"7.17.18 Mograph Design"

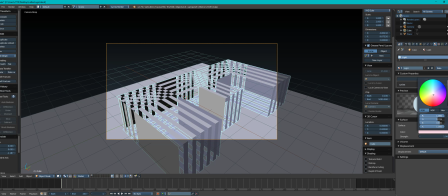501s
I'm not digging it. Let's keep it white.
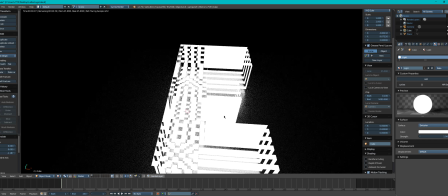509s
So it's good for now.
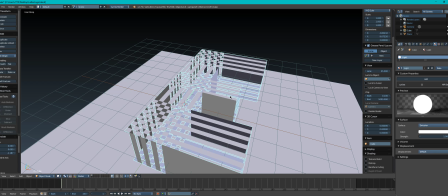515s
I gotta figure out what to do with these giant blocks right here.
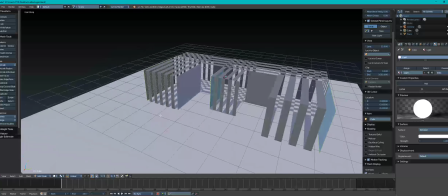521s
They're too solid where everything else is broken up.
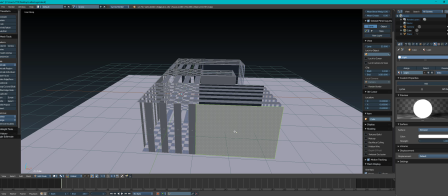528s
So I wonder if I can just, with a single one selected, can I get just a couple of cuts? Yeah, I think vertical would be cool. Maybe about the same
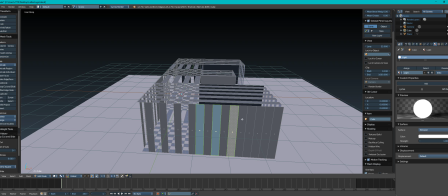545s
distance here. So just manually go in here and get rid of those.
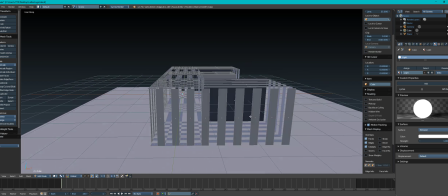550s
So we kind of continue that pattern there.
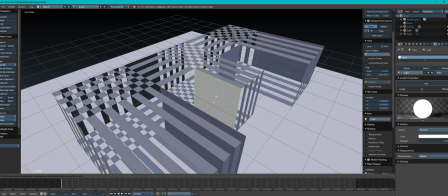554s
And then maybe for this guy, we'll go this way? No, let's go the other way. Yeah, to kind of continue that thought here. So we're going to leave this and then get rid of these guys here.
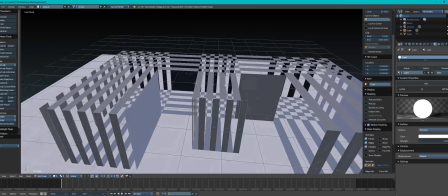575s
Yeah, because that kind of, it feels like it fits a little better. Same with this one.
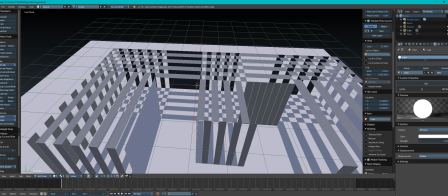587s
This doesn't have, there's nothing here.
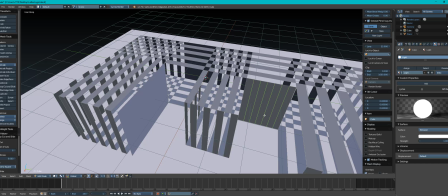593s
Maybe I'm thinking, maybe I should just delete this whole thing. Maybe I should just get rid of all these.
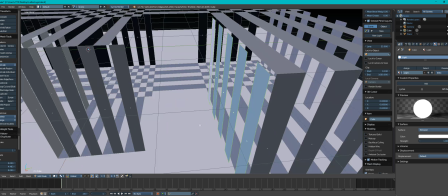606s
I don't know if that makes a difference. But I do know I want to take this and continue that look.
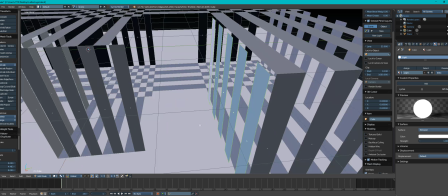623s
Yeah, that's cool. So we'll get rid of every other one. Like that. Cool. So next, we'll go ahead and save.
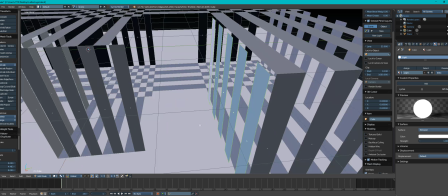636s
And another guy right here. We'll just kind of continue here at the same-ish width. Back to face mode. Getting rid of every other panel.
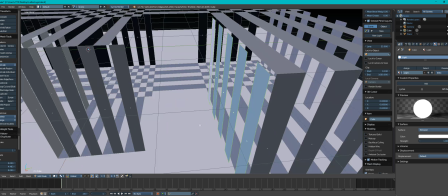654s
So there you go. Cool. I think that's gonna do all right. Except for there's no. I wonder if I should take these and just move them over here.
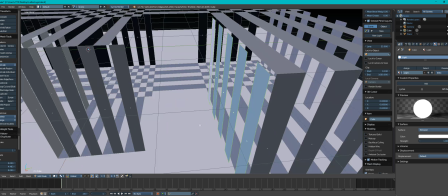673s
I don't know if that. Yeah. But I don't know if it doesn't matter if they're connected or not.
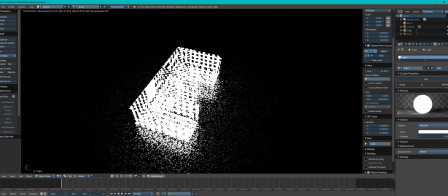680s
We're not really going to be animating this too much. I think we're just going to like fly the camera around. So that is more like it. So I think this starting to look like a picket fence.
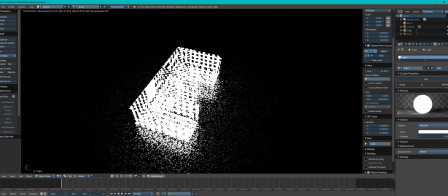698s
I'm not. Maybe that was a bad move. I feel like I need some separation, some definition. Unless it's from the top down, it's not so bad. But like these angles, you start to lose it.
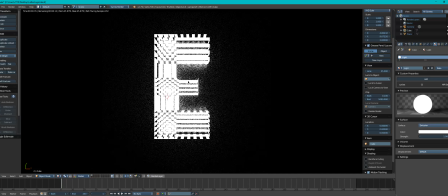716s
You don't know what it is until you're from top down. The top down is coming along.
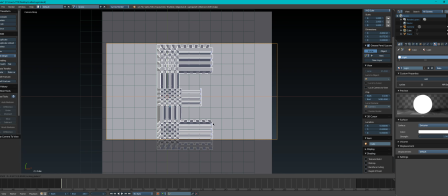722s
I think like a flyover. So if we make that the camera, and then
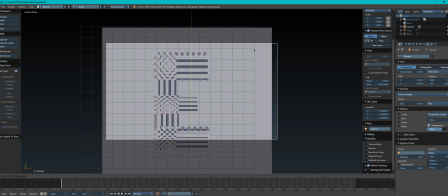731s
oops, if we grab the camera and do one of these guys, yeah, because you get kind of that parallax with the
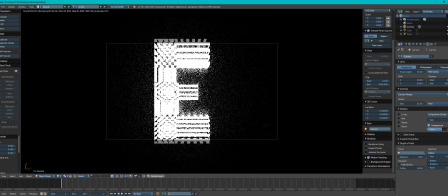740s
in these areas here where it's checkered. It's kind of cool.
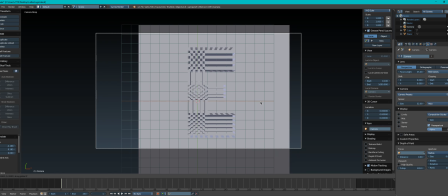747s
So I think another thing is